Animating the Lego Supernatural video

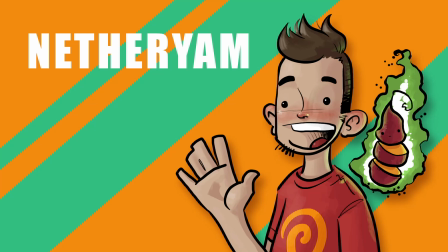0s
Hey everybody, I'm NetherYam and welcome to a quick behind the scenes video of how I made my latest Lego animation on TikTok. This isn't going to be a full tutorial or an exhaustive look at my process, but just a little peek behind the scenes to see how I go from an idea to a final animation. I hope you enjoy.
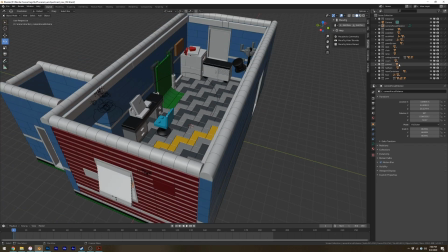20s
So we're going to get started with the usual office set that I've been using in the last few of my videos, and I'm just going to make a couple of changes so that it works better for this particular shot.
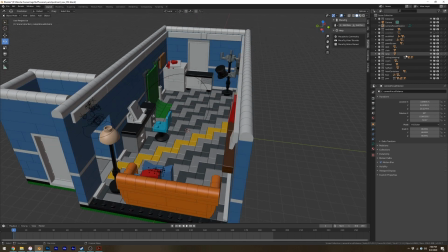28s
I knew I wanted the camera to be looking down this direction,
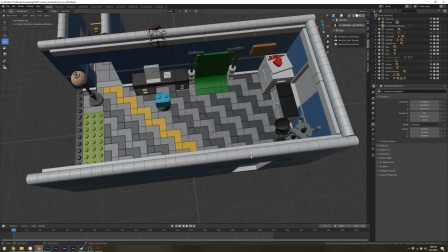32s
so I'm just hiding a couple of things like the wall and the couch so that the camera can just see down that.
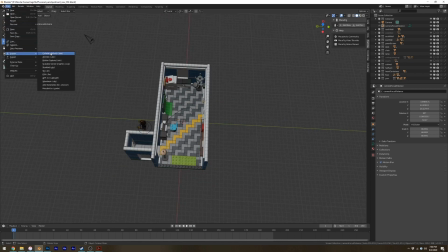37s
I can have the camera kind of as far or as close as I need to without anything getting in the way.
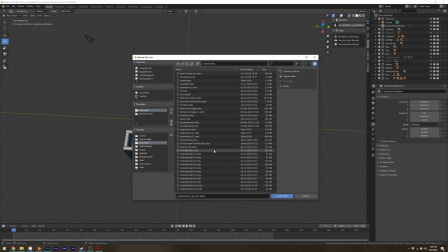42s
I'm then going to load in the Impala model that I made so that I can start getting that into place because that's the first thing that I'm going to animate.
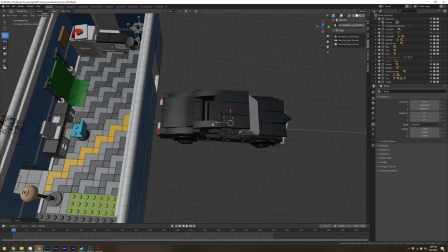50s
So once that's in place, I'm just going to move the car into a good starting position. I haven't totally nailed down the animation in my mind just yet.
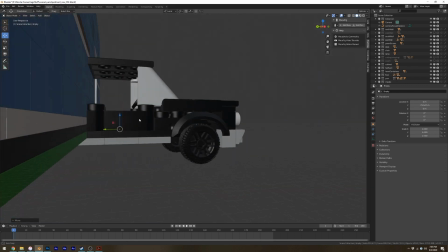57s
I just know I want it to come in from the right and break through the wall. That's about as far as I've gotten at this point.
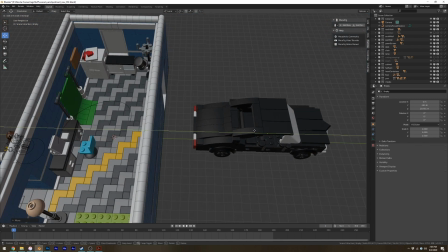62s
So I'm just going to make sure that it's at the right level, at floor level, and then I'm just going to get it out to the right-hand side into a good starting position.
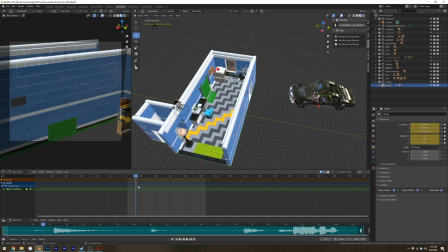71s
Now, once the car is at least close to where I believe it's going to start and end, I'm going to start laying down what are called keyframes into the timeline editor there. So down on the bottom of the screen, you can see me place down these little orange dots that are keyframes that tell the computer where the car should be at any given moment in time or any frame.
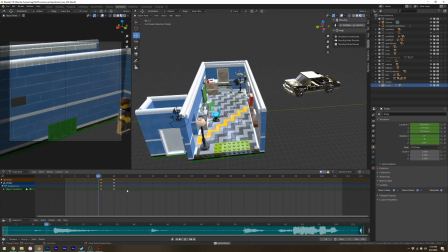90s
And then the computer normally will interpolate, and you can actually see that happening as it plays between those two keyframes,
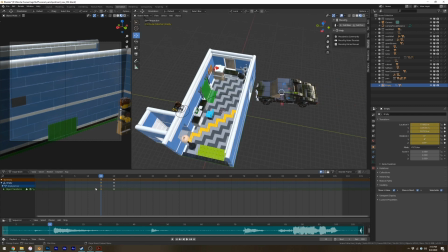97s
that the computer will interpolate the position of the car in between those two locations.
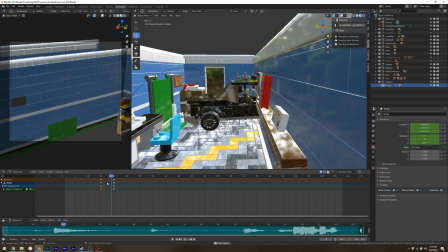102s
But that's not entirely how I'm going to animate this particular video, and in fact most of my Lego videos I like to have a little bit of that stop motion feel, so I don't really want the computer to do a whole lot of interpolation for various things.
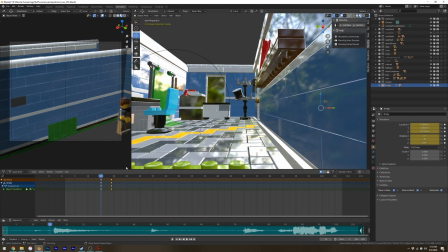115s
In this particular instance, I want the car to feel a little more rough, a little bit more
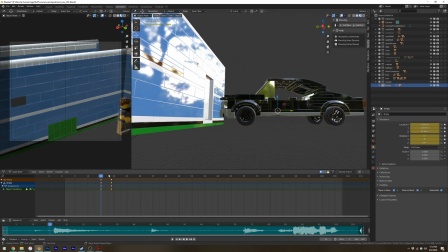122s
handmade or hand animated, which probably isn't super necessary for this particular shot, but I like to make sure that I know exactly where the car will be at every frame so that I know that the
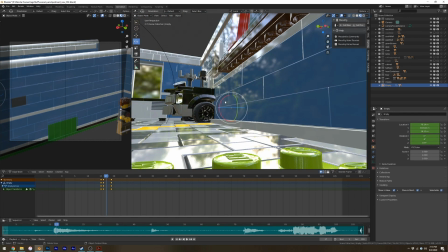135s
audience is going to see it in exactly the locations that I want them to see it in, instead of letting the computer make that decision. Now, you have a lot of control over how the computer interpolates between keyframes, so normally it's not a huge issue,
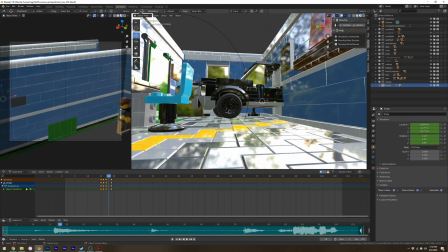147s
but for little quick animations where you only have a couple of frames to work with anyway,
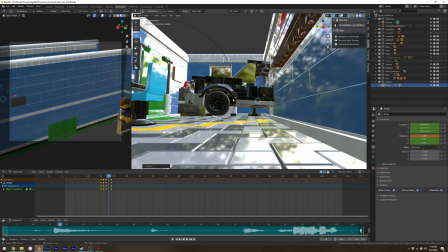152s
I like to make sure that I am in control of where my subject matter ends up directly,
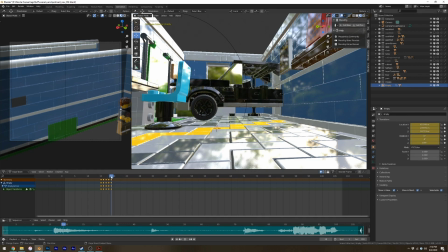158s
and it also gives you a little bit of that kind of almost messiness that I'm looking for in the stop motion feel.
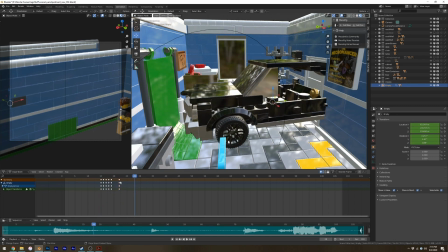165s
So here you can see that I actually do start using a little bit of that computer interpolation to get the car to sort of smoothly roll back down after it runs into the far wall.
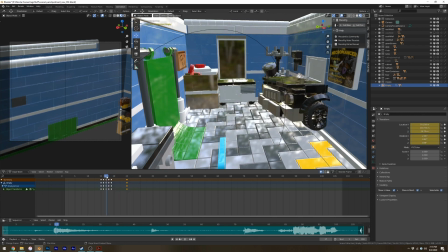177s
And that's just because I believe that that is the right tool for this particular circumstance.
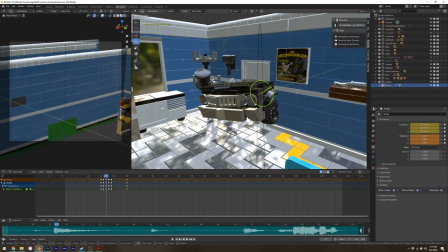181s
So you really just want to use whatever works best for the kind of motion that you're looking for.
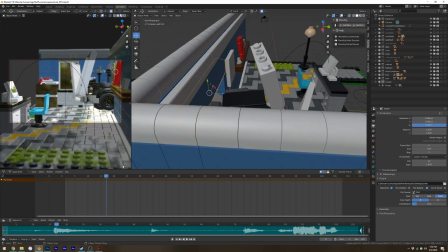187s
So we're speeding up here and skipping ahead just a little bit. I already have the door and the door frame animated, and I now have the camera lined up where it's going to be for the final shot,
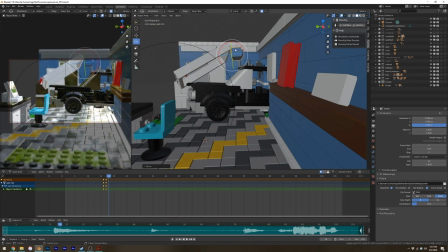196s
so you can see the shot progressing over on the left-hand side of the screen. So I just wanted to illustrate how I was animating each piece as it came out of the wall as the car passed through it.
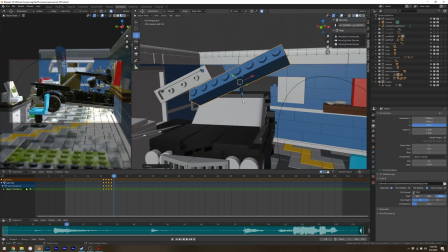205s
Now, I'm animating these pieces by hand, and that's not necessarily the best or most accurate way to do this.
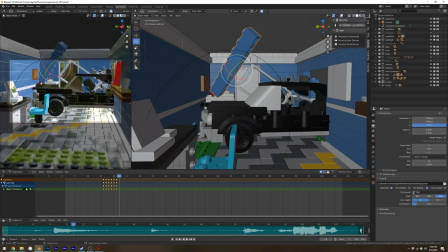212s
This is something that I sort of enjoy doing, just to, again, make it a little bit more stop motion feeling or a little bit hand animated.
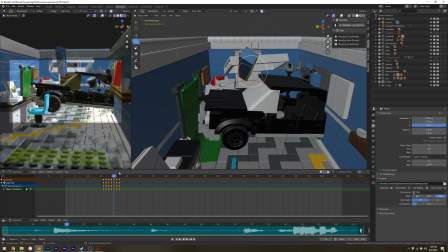220s
But there are definitely better ways of doing this type of animation that doesn't involve animating each and every piece by hand.
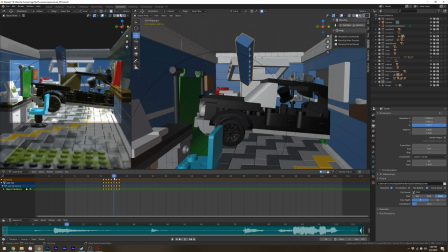228s
If you go back into my TikToks, the Falling Hearts video, those hearts were not animated by hand.
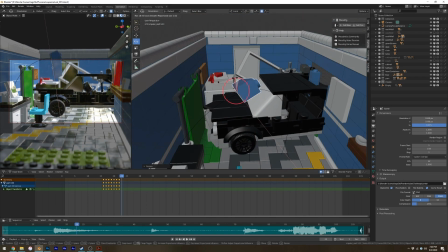232s
That it starts to get impossible when you're dealing with hundreds, thousands, or even sometimes on big movies,
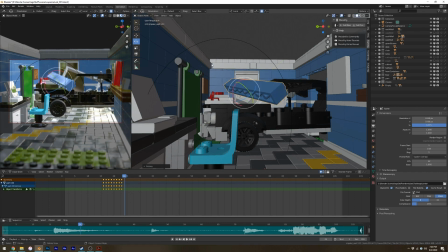238s
millions of pieces that all have to fall and bounce off of each other.
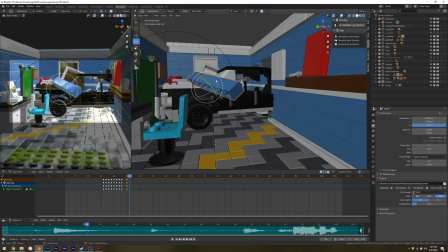242s
So you would usually use what are called dynamics or rigid body dynamics for simulations of that sort.